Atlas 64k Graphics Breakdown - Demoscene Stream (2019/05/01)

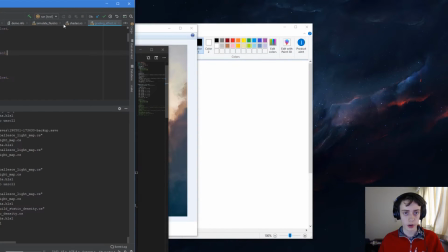33:17 So I'm just going to restart the program so that we can regenerate the shadow.
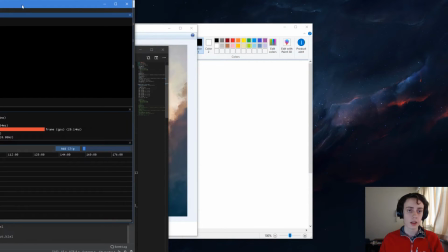33:23 So as I mentioned, the density, that density map that I talked about,
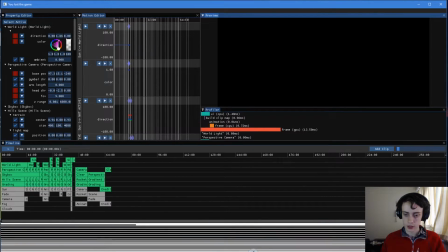33:29 and the directional shadow map, they're both computed before.
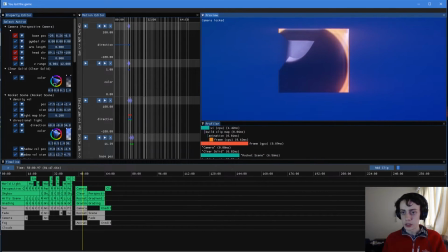33:38 Well, that's kind of fun. So they are both computed just at startup time.
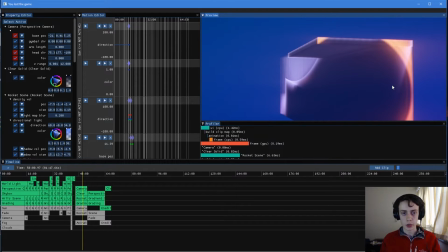33:48 Because they don't actually change, whereas the point light is computed because position of it does change, so it is recalculated each frame.
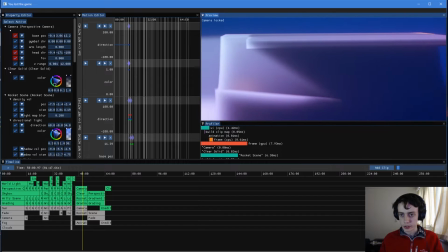33:57 So this is basically the shape of the cloud.
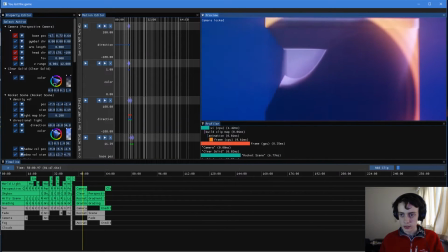34:05 So the way that I modeled the clouds was by building a shape that was roughly kind of, this is kind of the thing that I want,
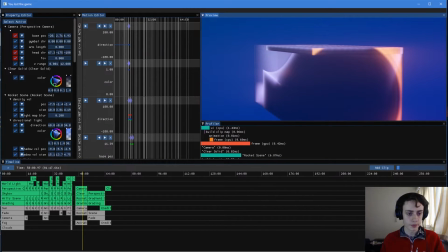34:14 and then adding noise to it. So this is the code for that.
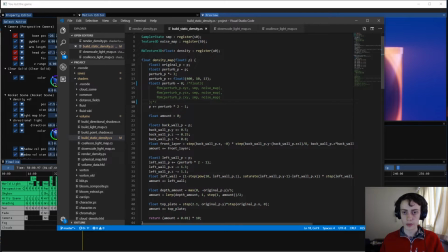34:21 Basically, we have, you know, a function takes on a point, returns a density. And it just does a bunch of things to just basically carve out these primitive shapes.
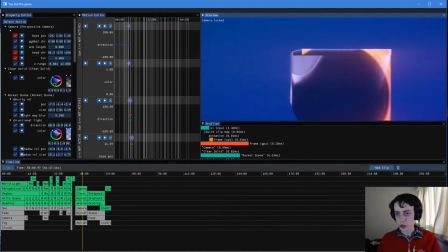34:31 So there's kind of this curve that kind of goes along the bottom, and it gets a little bit higher up just because that worked well with the perspective. There's a flat plane on the top, which is to kind of block out most of the directional sunlight from hitting, because I wanted it to look
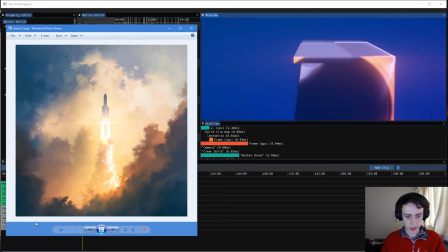34:50 dark, like around this part here, mostly. And there's a back plane, which
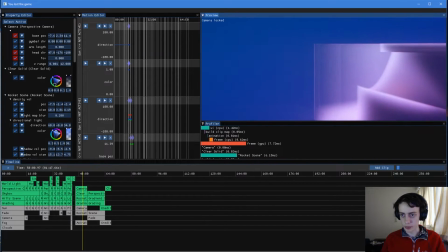34:58 I think is actually off the edge of the area that's being rendered.
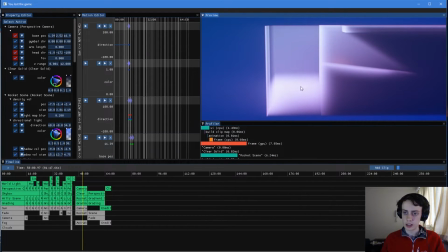35:02 And then there's also just kind of a bit of like extra density here to kind of give some more,
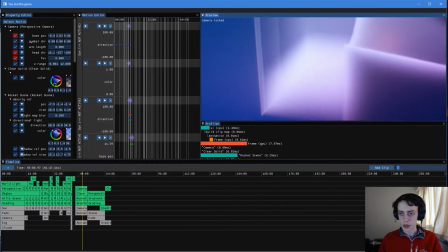35:10 I guess, glow to the light. So you sort of see a little bit of stuff in the air, if that makes sense.
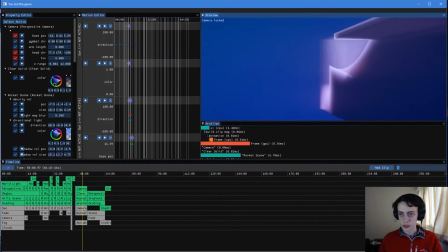35:18 Whereas if that was empty, you wouldn't.
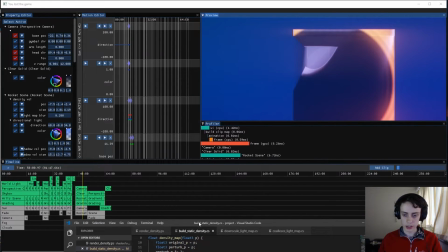35:23 Yeah. And then, so basically what we do, and it's really, really simple, is build these shapes and then
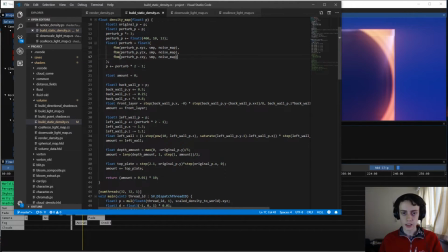35:33 shift it with noise. So in this case, we're using FBM noise, and we literally just take the position, and then add a bunch of noise to it.
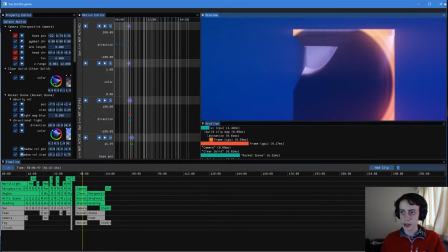35:51 And that actually works pretty well.
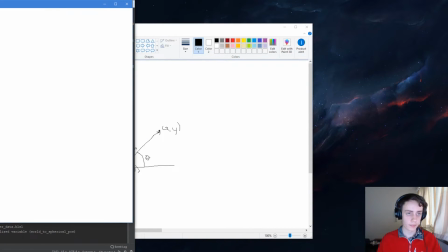35:53 So if I restart again so that we regenerate, I should really have the switch for turning that on and off, but whatever.
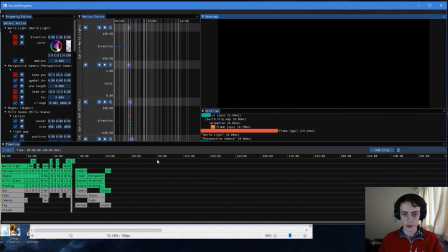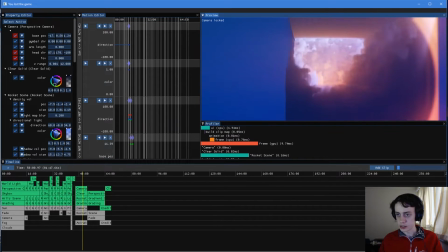36:07 So what we've done to basically get these cloudy shapes is adding this FBM noise.
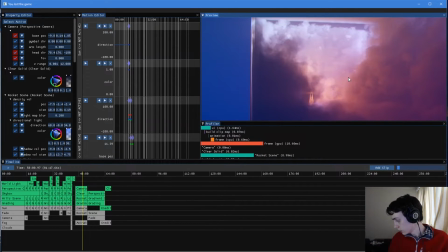36:14 So offsetting the position with the FBM noise before we actually do carve out the shapes.
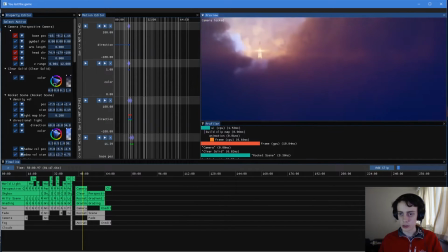36:20 And that actually gives quite a nice cloudy feel.
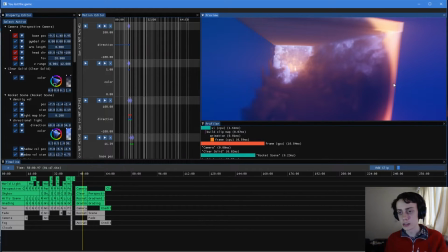36:23 But basically the whole idea there is, instead of just using some kind of noise to generate the density, we decide on the shapes we want and then perturb those by some noise.
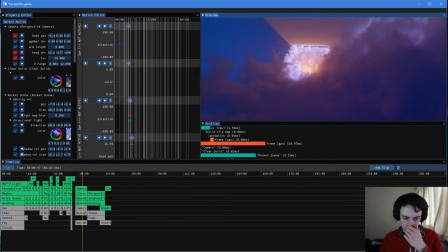36:36 And that tends to give a better look. However, side effect of that is that it
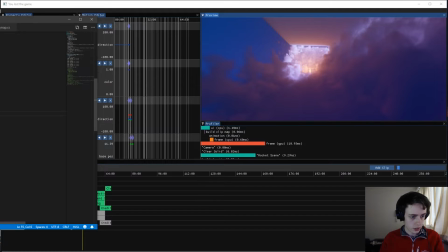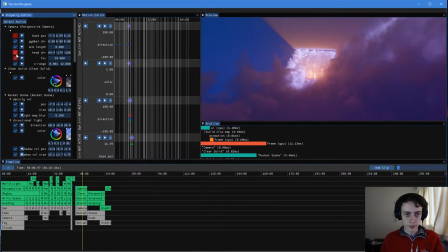36:53 you can't really tell. If I reset the camera, you can see.
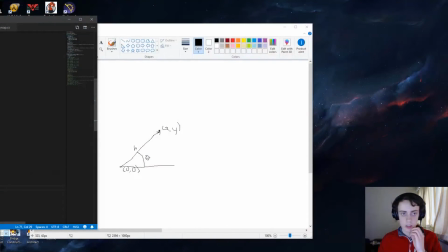36:59 Oh, hang on, I've got stupid. Sorry.
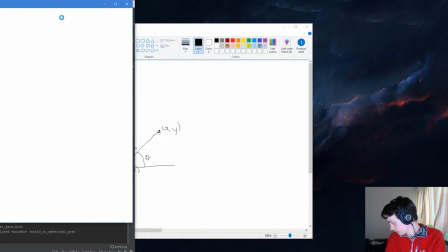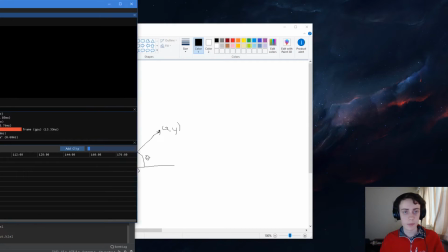37:08 Yeah, velocity. Neither did I, but it works quite well.
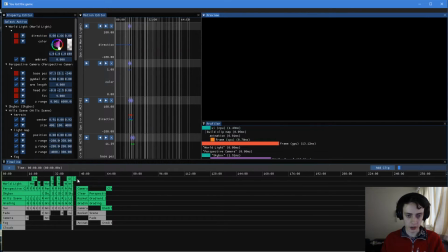37:14 I mean, obviously, you know, it required a bit of fiddling to get the constants right and everything. So here it is. Basically, we have our basic planes, and we adjust it by noise.